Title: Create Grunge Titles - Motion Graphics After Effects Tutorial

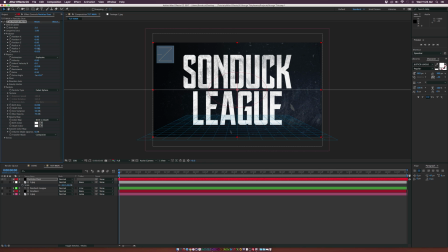255s
And we'll go to the radius Y and we'll increase this to maybe like 0.75 or something. Maybe 0.85, that should be good. And then we'll go to the position Y and we'll set this to like 0.4 so we can kind of lower this a little bit, maybe 0.6. And our particles will be right there. So you'll see this. We'll kind of be raining this dust particles here.
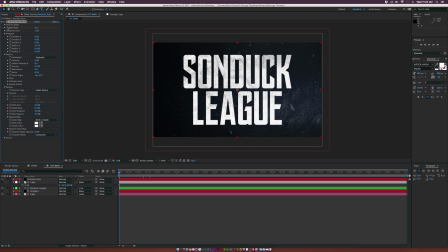274s
And what we'll do is we will go into the birth rate and we'll hit U on our keyboard, bring the keyframes, add a keyframe for that for sure. And then move forward by like one frame and set it down to 0. And basically, it's going to have like these nice little dust particles that will just fall down and fade away.
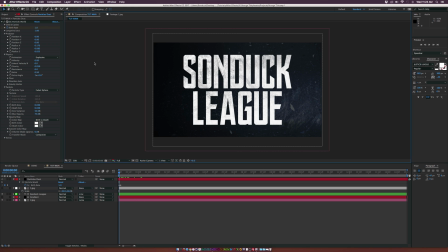289s
And if you want, we can go ahead and lower the birth rate down to 1 just so it's a little bit more minimalistic. And you see we have these particles just floating down. And it looks good. And we'll go ahead and put this layer underneath our text layer. And let's talk about creating just particles around this. So let's go ahead and just duplicate this layer by going up to Edit, duplicate.
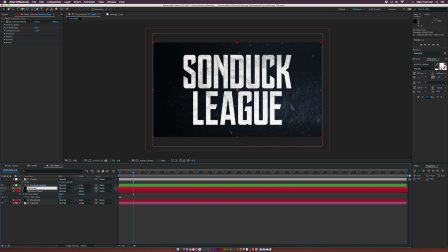308s
So now we have two particle layers, and let's rename this one to particles float, and it'll be good. So let's go into the particle settings again, and this time we'll set the birth rate up to 0.07, and we'll also do the death rate for 0.07 as well.
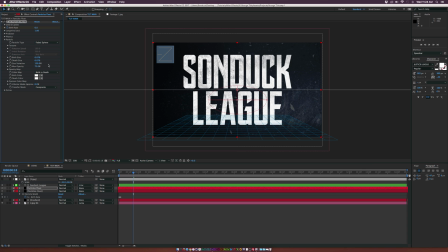324s
We'll go into the max variation, set that to 100, go into the max opacity, and maybe set this down to like 45. So let's go into the physics and set the velocity to 0.2, the gravity to 0, and the resistance to 0.5. All right, so we see our particles here.
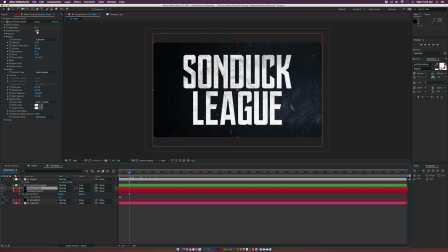343s
Let's go into the longevity at the top here. Let's set this up to 9. And let's also delete the birth rate keyframes and set the birth rate to 0.1. And let's go to the top here and set the longevity to 9. And let's delete the birth rate keyframes by clicking on the stopwatch and set the birth rate down to 0.1.
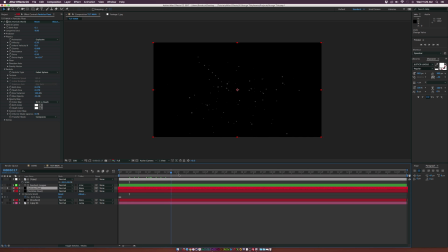362s
So I'll go ahead and just solo this for a second. So you see we have some particles here and it's going pretty slow and just coming kind of at us at the camera here. And let's go into the producer and let's go to the position Y. We're good. Let's go to the radius X, kind of increase this all the way across your comp and go to radius Y and do that all the way there.
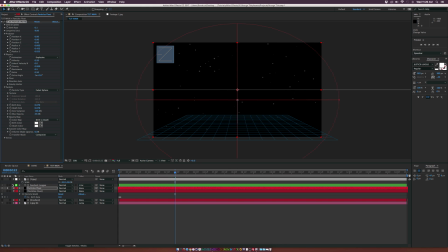381s
And you should be good to go. So we'll go ahead and unsolo these layers.
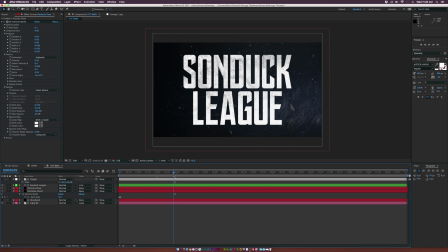384s
And now if we scrub through here, if we can, we'll see some particles kind of just floating in there coming at the camera and it'll look good. All right, and then let's go ahead and create another solid, and we'll call it a vignette.
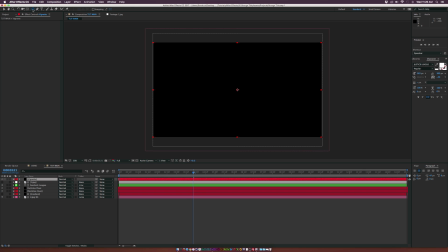395s
So, you know, it looks like there might be a little bit of vignetting that we can do, and let's go grab the ellipse tool, double-click it, and it'll create this mask right here.
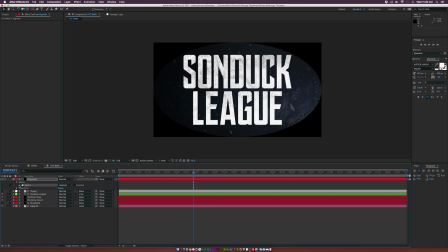403s
Go ahead and set it to subtract, open up the mask one, and just feather the heck out of this.
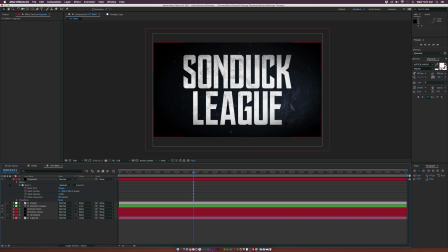410s
Go to like 300, 400 pixels, and increase the mask expansion to maybe like 200 pixels or something. So we'll have like a very slight vignette to it. It'll kind of be more of a focus on the title here.
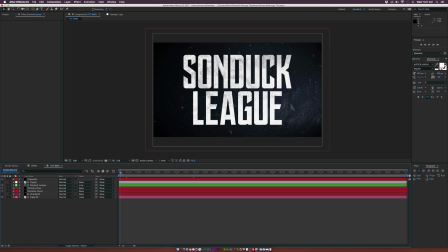422s
And then one last thing we'll do, we'll add like a nice little transition at the beginning here to kind of put more emphasis on what's happening. So let's go up to layer, new adjustment layer. And we can keep this right underneath our text layers. So let's go up to effect, color correction, brightness and contrast. And let's increase the brightness on this.
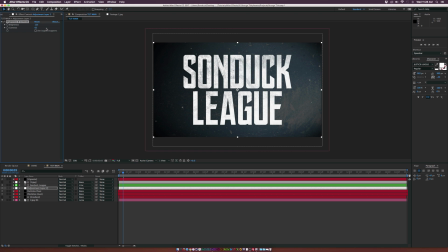442s
And maybe also increase the contrast by a little bit as well. And let's add a keyframe for both of these. Make sure they're at the beginning of the timeline. And let's move forward to about 12 frames and set it back down to 0.
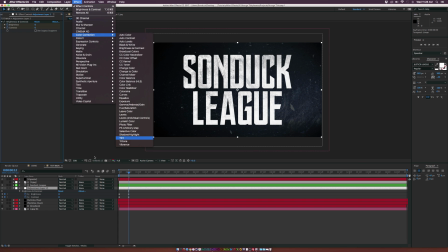454s
And then let's go to effect, color correction, tint. And let's set the map white to a nice light blue.
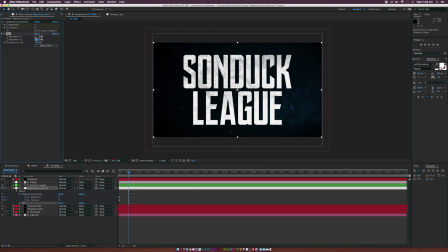462s
And then let's do a darker blue for the map to black. And let's go ahead and set this down to 50%. Make sure you go to the beginning of your timeline, add a keyframe for amount to tint. Go to 12 frames and set it down to 0. So we'll have so far a nice little emphasis on over here.
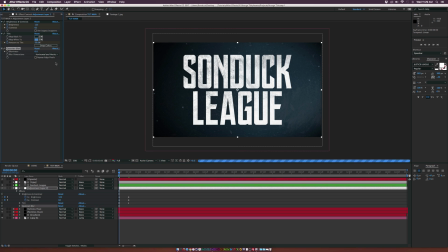480s
Let's go to effect, blur, Gaussian blur. And let's add a keyframe for Gaussian blur, bring up those keyframes and move that forward to 12 frames and set the Gaussian blur up to like maybe 14 and repeat the edge pixels.
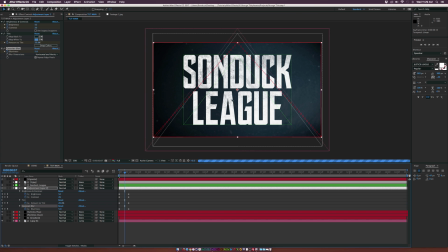495s
So there'll be a little bit of emphasis on the text here at the beginning, kind of like this little glow effect here. And I think that'll look really nice.